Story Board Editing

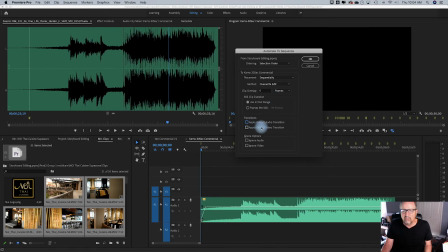12:46 I don't want any transitions because I can put those in later. And I want to just, I'm not going to put them in sequentially, but I'm going to put them in on unnumbered markers. Very important step because that is going to use these green markers we put in down here and insert those all in.
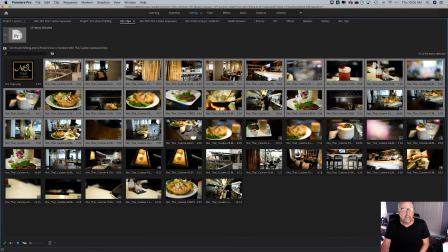13:04 About that many clips. Okay, so now I'm ready to insert again. Let me hit the tilde key.
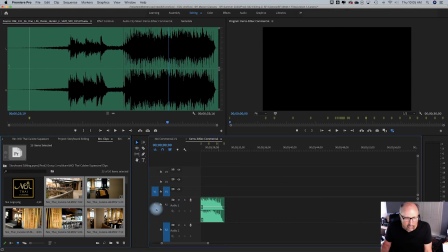13:10 Now the key part there is I need to turn off the audio and lock this, so I'm not putting in audio. And I'm going to go back here to the home key, so I'm ready to insert.
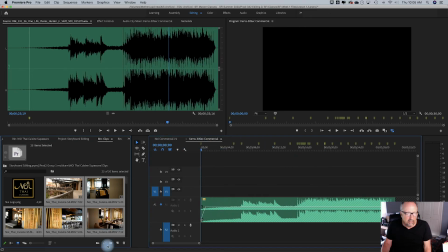13:20 And I'm going to put it along these markers, and I'm going to hit this button, which is Animate to Sequence. And once again, unnumbered markers is the key one to pick on. I am not going to have the clips overlap at all because I want them sharp edge cuts.
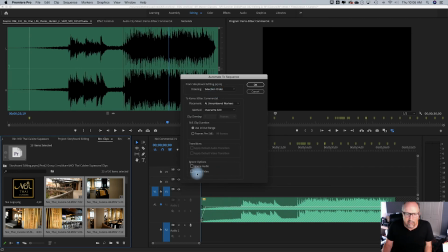13:35 In my selection order, and then I'm going to ignore audio, so that way I won't bring the audio over.
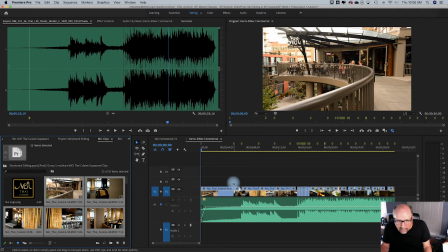13:42 So I'm going to go OK. And now what this did, if you can look at it, it matched the edit points that I cut. So all those cuts happened exactly on all this piece. Now let's watch this for a minute.
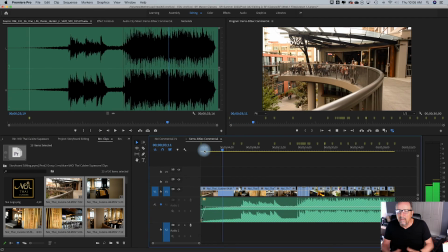13:59 Here's the music starting up. The piece is moving.
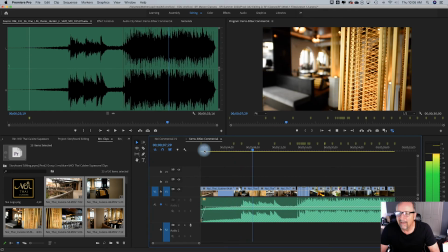14:04 See, that one picks up the movement. Now I'm going to roll that one so the movement matches.
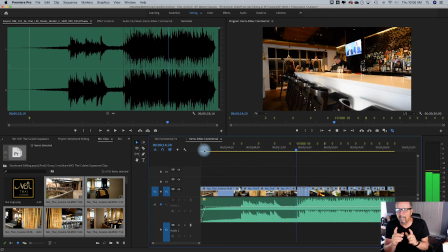14:11 See how it's with the music? See that?
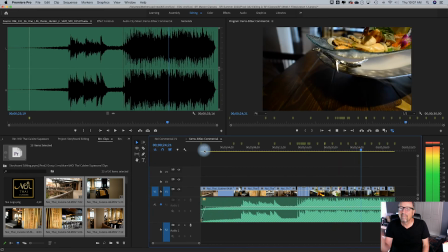14:19 Now it's cutting right on the beats. Now I have to adjust with where some of these align.
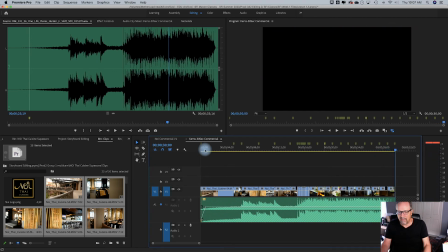14:27 Like right there, I don't want that shot of the table. So that's easy enough.
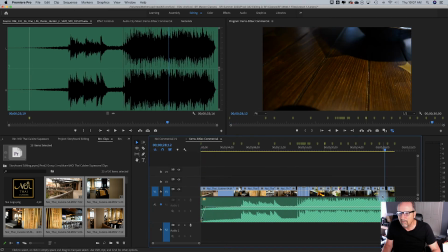14:31 If we go to the table, I can use the slip or slide tool, which is the Y, will allow me to slide that content forward or back,
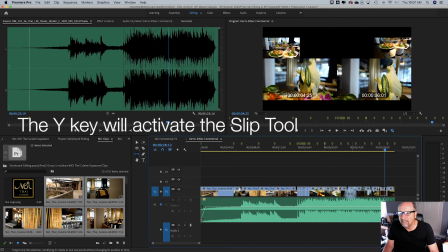14:45 and so I can get that piece in there that I want to have. So there we go.
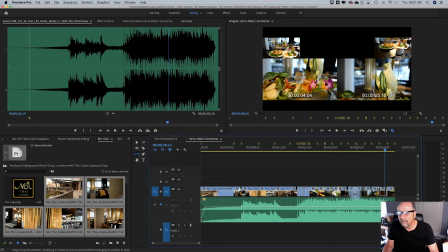14:49 I want to have it come down and end up right there, right? So that the piece starts down and comes up. Maybe further back.
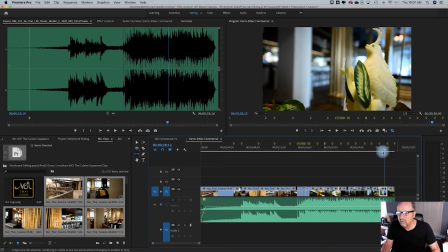15:01 Although I like that piece right there. So now I just moved that. So here at the end you have this piece.
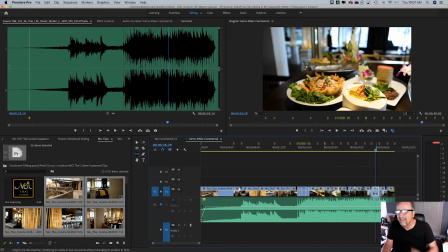15:07 Now this one before we want to move it too. So because I didn't put endpoints on some of these, so we can just move that endpoint.
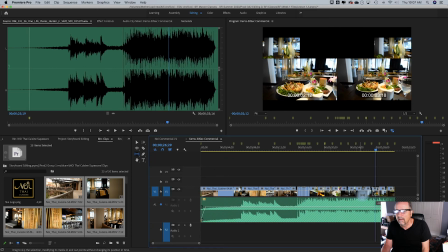15:13 So you kind of get this pullback action. Maybe start before the glass, and then the glass fully in the frame.
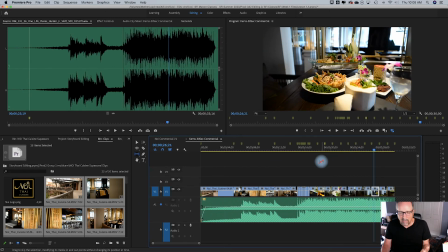15:24 So now this one will load. So I can go around, but the overall cutting worked really well because look at these beats.
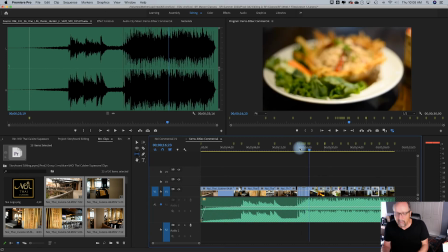15:35 See how the da, da, da, da, da, I was able to do these real quick cuts. Now I could do this by hand, but this would take me, an hour, and I just did that in like 5 minutes. So I do have to adjust it like all the way through. I want to look at this and go, okay, so that moves.
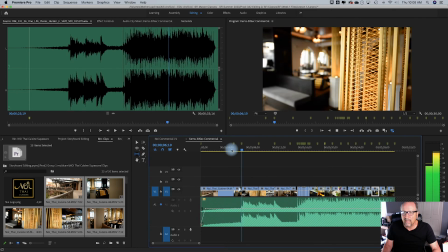15:52 I like that.
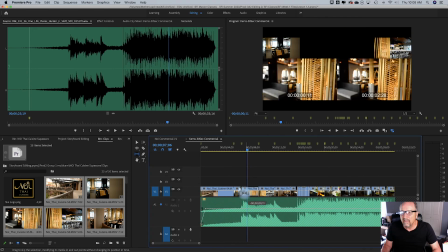15:54 Now this one's not moving, so I want to slip this so that it lines up or moves, and I can see it starts moving there. Right, so now both halves are moving.
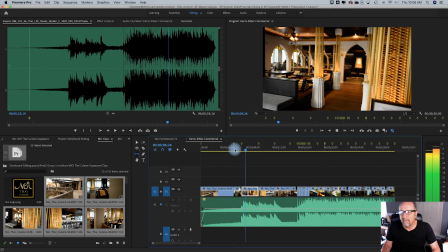16:06 So now when I go back and play it, that's moving, and now the next one is moving the opposite direction.
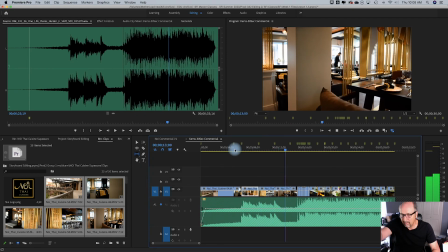16:14 The guy walks in, and then we see the guy back there. The table starts moving.
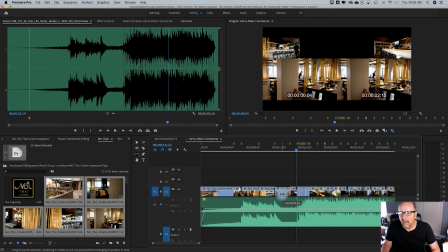16:18 I'm going to move this other one a little earlier, this one right here, because I want them both moving. There we go. Now they're both moving.
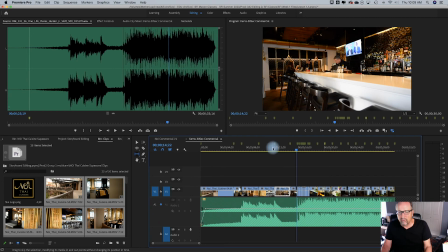16:31 See how I rolled this over, so now motion is happening on both ends of that cut.
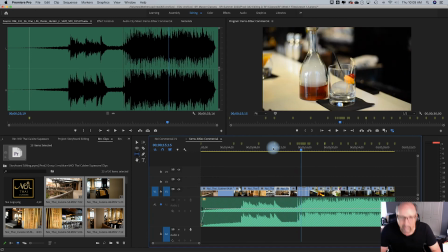16:37 So now this is where the slip and slide tool we talked about last week becomes so important, because now all I have to do is finesse this.